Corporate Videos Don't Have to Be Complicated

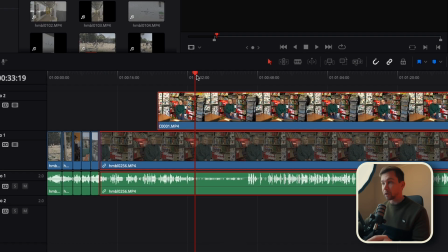240s
And so normally what I do, for example, like here where questions are being asked,
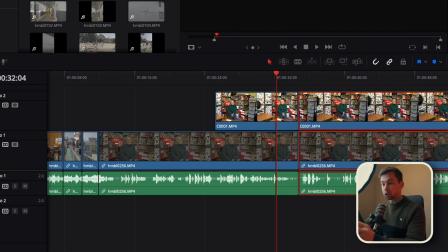245s
I would listen through this whole interview and I'll choose parts out of the interview to tell the story more of the school, because sometimes they tell something but it's not really what we were there to capture.
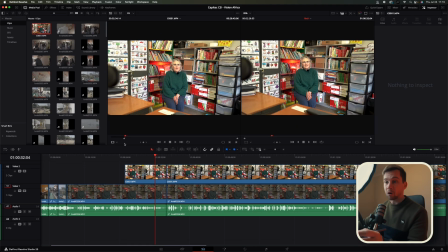260s
So I normally cut that out. Wherever they are cut is where you overlay footage.
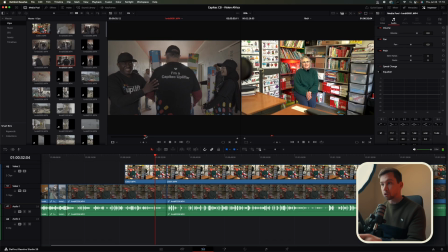265s
So I would go, for example, like over here,
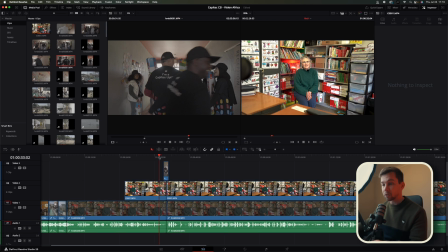268s
and I'll grab that out and I'll just literally place it on top there, and you won't be able to see the cut.
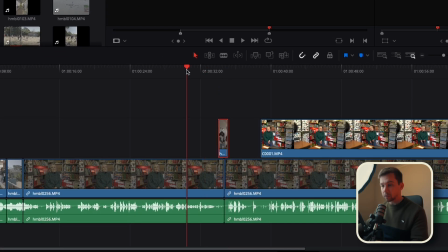274s
So let's do this. So she's like, yeah, and then there she technically stopped talking. So now I just remove that over and then I go on here because now there was a question asked.
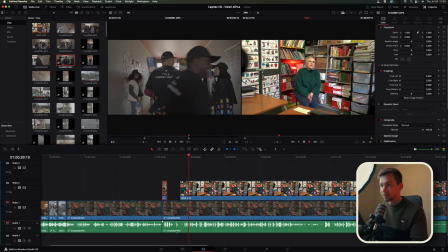293s
So this is going to take some time cutting through this interview and the next interview, but you'll see the final result now.
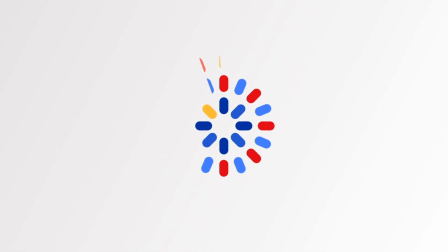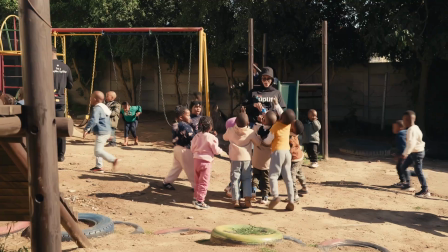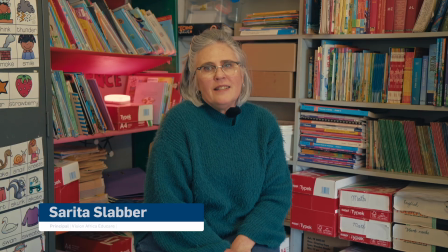315s My name is Sarita Sabar. My school is just situated in Kalmandi, and we have been here for quite a while.
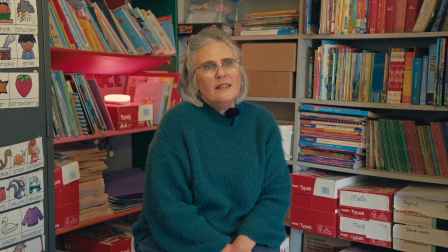324s And we start with the little ones from 3 to 4 years old, and then they go through our hands until grade 3, until the age of 9. The community is important for me, and to uplift the children is important.
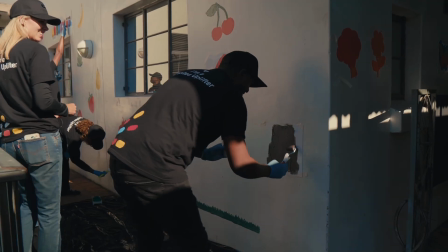337s And I have seen through teaching here for the last 10 years that we can actually make a difference through education.
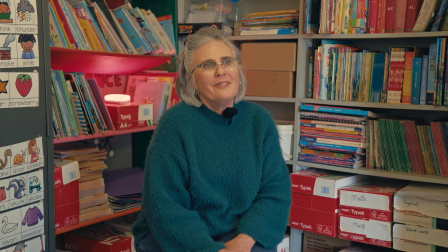345s That's the only way that we are going to uplift people and make a difference. Every child gets the care that they should get.
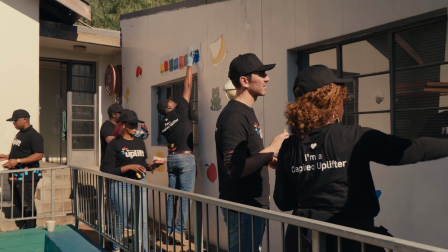354s We give them the same high standard of education that they would have gotten in town for a very small amount.
And so that is how I edit a highlight reel from these events of uplifting the community. That's just the basic way of editing. So in the next video, I'll show you how I color grade these clips for a more corporate look, like vibrant, punchy colors. I won't say like too contrasty, but they really enjoy the vibrant colors. And you don't want to mess around with corporate colors anyway. So that is it for today.